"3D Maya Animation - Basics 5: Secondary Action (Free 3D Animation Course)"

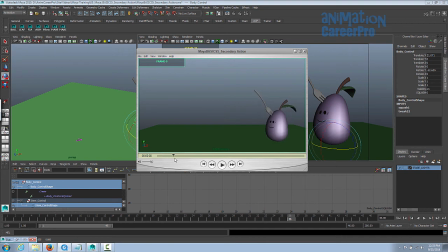1391s
so we'll break it down for you so he anticipates here so here he's building up the energy before he before he goes into his balance first bounce anticipation usually moves in the opposite direction of the main action so if he's going to go up he's going up so first he's going to go down and back a little bit or at least down
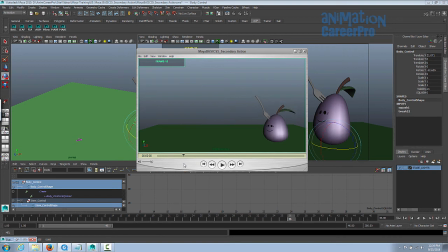1411s
so he goes in the opposite direction first that's what anticipation is and really what we're doing is we're building up energy in the object or the character. We're building up energy before it gets released. It conveys to an audience that something's about to happen and they almost know what it is because it's moving in the opposite direction and then when it happens it just feels right.
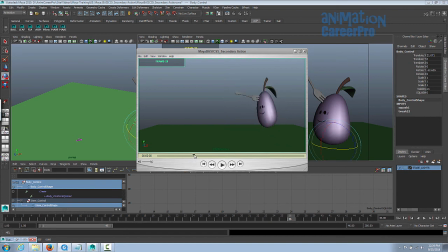1431s
So we're going to anticipate and we're going to do basically what we did with the bouncing ball. We're going to swing his bottom end over because it's heavier and then the whole time he's doing this we're going to block this action in first and then we're going to do the secondary action later.
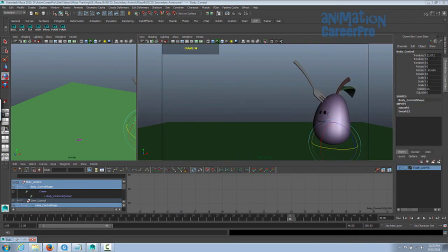1448s
And then you're just going to settle at the end. Let's start blocking this in. All right, I'm just going to bring my graph editor down so I don't want to see that right now.
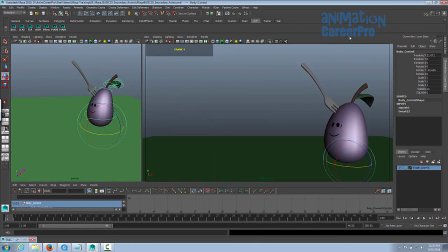1455s
Have your outliner handy. Open up your outliner and you can just minimize it to the bottom of the screen. All right, so I'm just looking at this framing here.
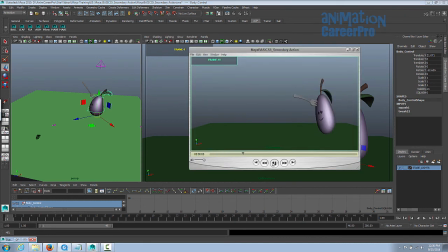1462s
The camera's a little bit close. In our example, we haven't bounced one, two, he bounces twice.
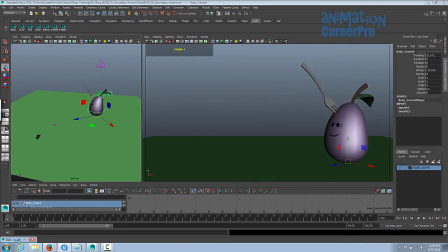1467s
So we're going to just back it up a little bit and give ourselves a little more space. So go to your Outliner unfold your camera and you
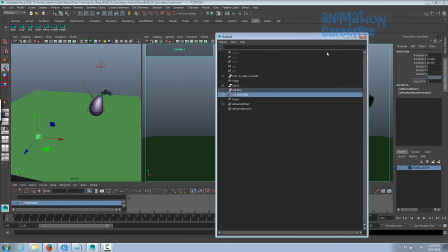1476s
can see the position select the position you can focus
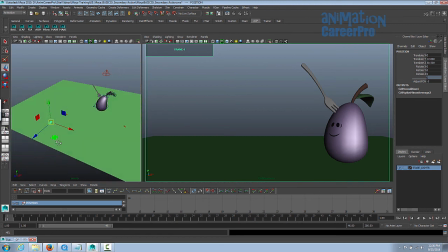1480s
in on that with F on the keyboard and we'll just take a look at our whole stage we want to be moving the camera here and looking in the camera view so we're just gonna back that up in the Translate Z a little bit and move it over in X just get him so he's on
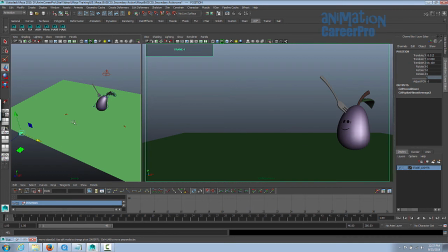1497s
the right side of frame don't start him off frame just have them somewhere around there that's good and we don't want too much floor showing and we want to give them room to hop here so at the top so we're gonna move the camera up a little bit something like that should be fine you can key that camera on frame one just in case you move it by accident
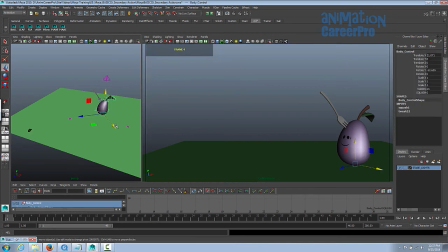1514s
all right so let's start blocking in our rough animation here I'm just gonna select this body control on the perspective view and focus in on that
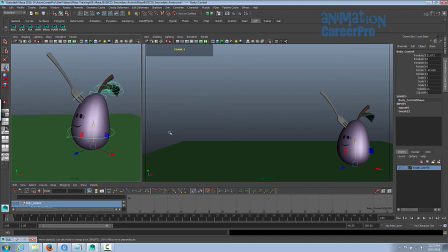1521s
right so we're not going to animate the fork or the leaf first we're just going to do his body let's give ourselves a 10 frame hole just for presentation so So I've already created my button for this guy, and I just called it FIA, Fork and Avocado, and that selects everything, selects all the controls for his entire body.
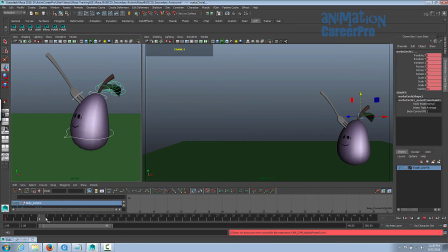1536s
So I'm going to give him a key on frame 1. Alright, we have a key on frame 1, so let's go to frame 10, and we'll just set another key, just so it holds for 10 frames. It's just a presentation thing, we don't want animation to begin right at frame 1, because when you go to watch it,
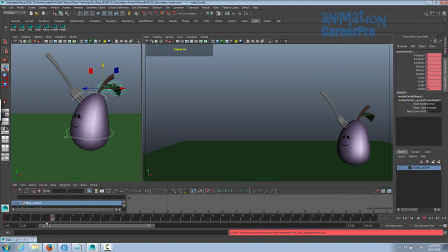1550s
you have no time to think about what's about to happen or anticipate anything. so give it a 10 frame hold and then we'll just go we're going to give them a bit of an a bit of anticipation so we'll set our first pose and it's going to be an anticipation pose that's our first key pose so let's say
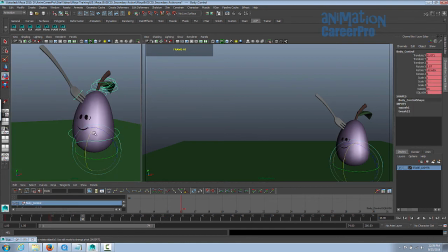1565s
let's give it maybe six frames down the timeline you know we have our x y and z rotation controls here but in the camera panel you can use this this is like a world rotation control and it just it'll rotate them if you use it it's on the outside of your
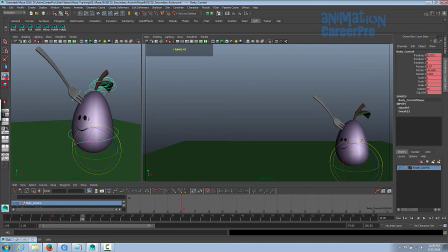1579s
of your other rotation controls but if you use that it's going to affect the X and Y coordinates. Alright so let's give him a little bit of a squash. We can go to our squash control here and just use the virtual slider.
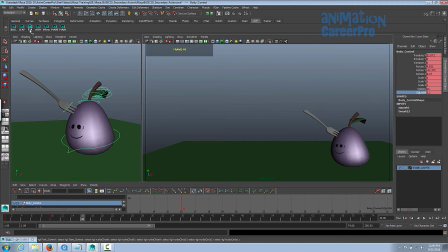1593s
It's middle mouse button drag. So we just rotated him a bit and squashed him down a bit. I'm going to hit his button, select all of his controls and press S on the keyboard. So that's what we have so far. We have a 10 frame hold and then he squashes, rotates and squashes a bit.
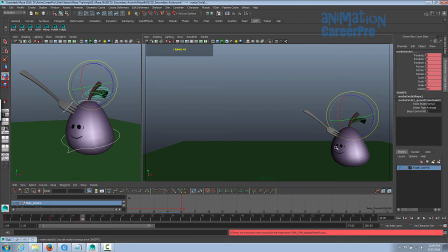1607s
So he's anticipating his jump. So now let's go into his jump. So Remember we had that extreme stretched pose. We're going to do the same thing with this guy. And it's going to happen fast. He's going to launch into the air quickly. So let's just give it about two frames. Get his body control selected.
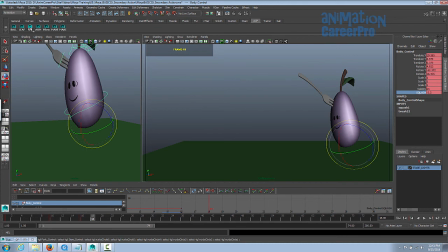1625s
So that's good for our launch pose. We're going to select his button and press S on the keyboard. So now we want to get him to the top of his arc. Remember at the top of the arc, things move a little slower.